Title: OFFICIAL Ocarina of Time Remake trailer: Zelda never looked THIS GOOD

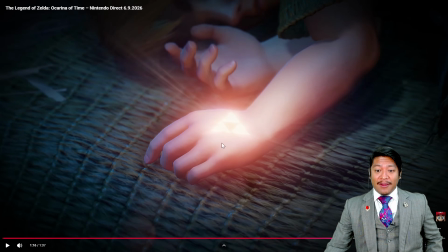(8:14)
And I haven't even played the Link's Awakening remake because I'm so busy with my own work, with my own game development. Oh man, this looks fantastic. I'm so terribly, terribly delighted to see this.
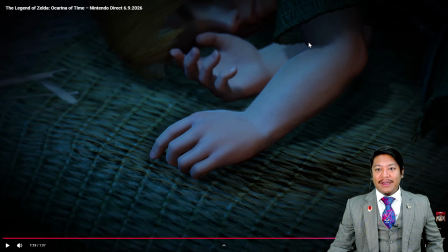(8:29)
I really appreciate the depth on the clothing here. Sometimes developers or the 3D modelers don't put that much depth onto the width of the clothing,
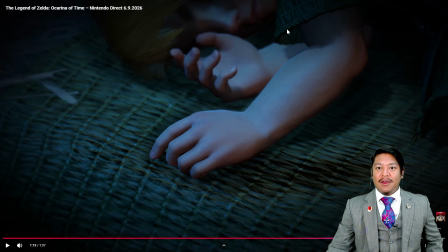(8:40)
but you can see on the tunic here, on this grass weave, you see the trim on that has its own sort of weave to it, and there's a thickness to it. Really fantastic. If we take a look at the recent trailers for Star Fox, we can see that the clothes don't actually have depth.
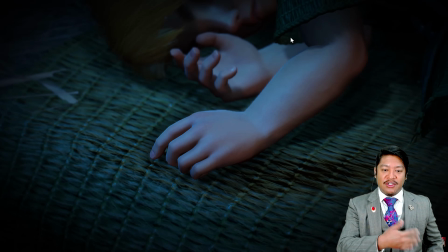(8:58)
They don't have thickness on them as the jackets move around, and that's less important because we don't really spend that much time with the Star Fox characters, but we spend a lot of time up close with Link, so it's more important in this situation to put focus on that when it comes to the 3D model.
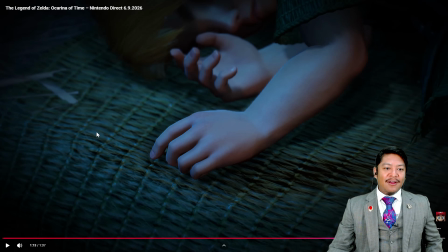(9:15)
This is so delightful. I really like the way that there are imperfections in the specularity. You can see that different parts of this grass weave blanket or this matte catch light in an inconsistent way, which makes it look organic.
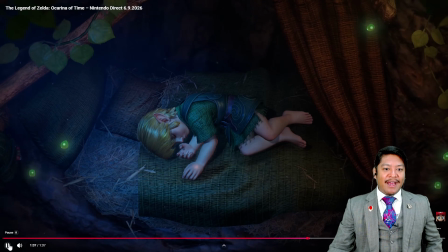(9:31)
Oh man, yeah, this looks fantastic. I'm gonna say it here, I'm jealous of the hair shader. A shader is basically a program that tells the game engine how a piece of geometry should be rendered. Hair shaders, they can be pretty complicated to get them to look good, to run performantly.
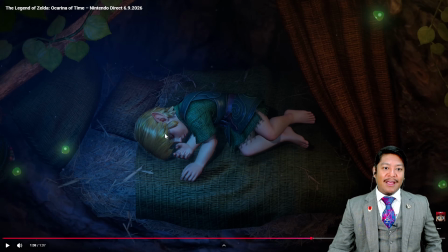(9:51)
This just looks fantastic. I really like the way that it catches the highlight of the primary light source, or this cold light, yet there's still warmth to it. If we go to the lower edges of his hair, you can see that it's still picking up the ambient lighting as well, so it pops and looks interesting.
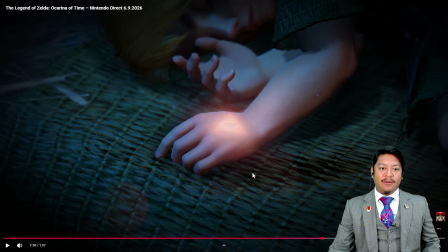(10:10)
Yeah, that's baked. This little darkening detail here, that's baked into the texture. Okay, no, I don't. Okay, having taken a closer look, this is not the effect of Saseo. That's just part of his real-time shadow. Okay, so let's see here.
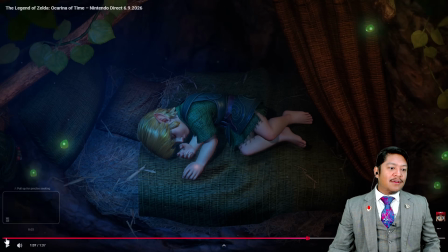(10:26)
There's Let's see, there's not a lot for us to go on here.
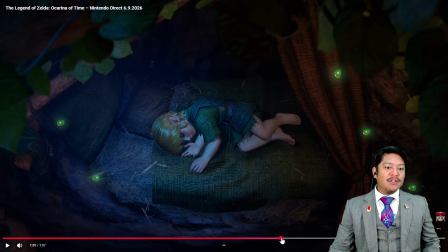(10:33)
I want to see more. I wish to see more. Actually, no, I take that back. I don't want to waste one of my wishes. His armor is so cool. These kind of swirls, you know, the shapes of the ornamentation here on his little leather armor thing, you know,
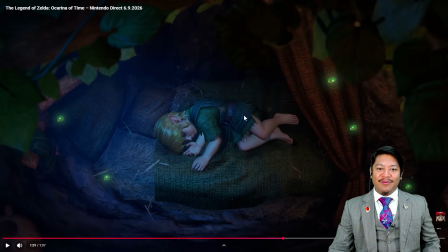(10:49)
they kind of remind me of sort of a Wind Waker type flourish with these swirls here. This is so cool. What a cool teaser. I don't know what these are. I don't know what that... Oh, that's a hat. This is a hat. I see that now. There's little ornaments on that, and this is a grass hat.
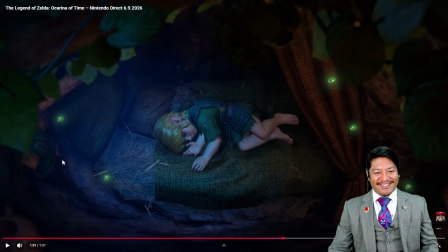(11:09)
Oh boy, I cannot wait to see this in action. I'm so terribly, terribly delighted. Look at, we got green magical balls floating around.
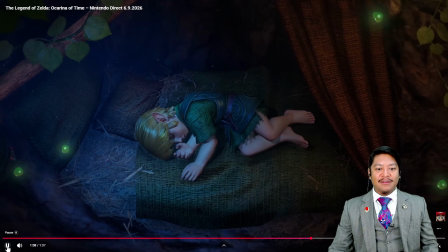(11:22)
What are those green magical balls? This is so delightful. Anyway, thanks for taking a look at the trailer with me. We have a lot of other things to take a look at as well. So I have to hurry. I have a piano tuning job today, so I got to tune an upright piano, and then I'll get back to this stuff.
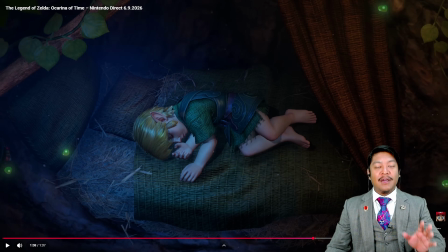(11:41)
Okay, I will see you around. Take care.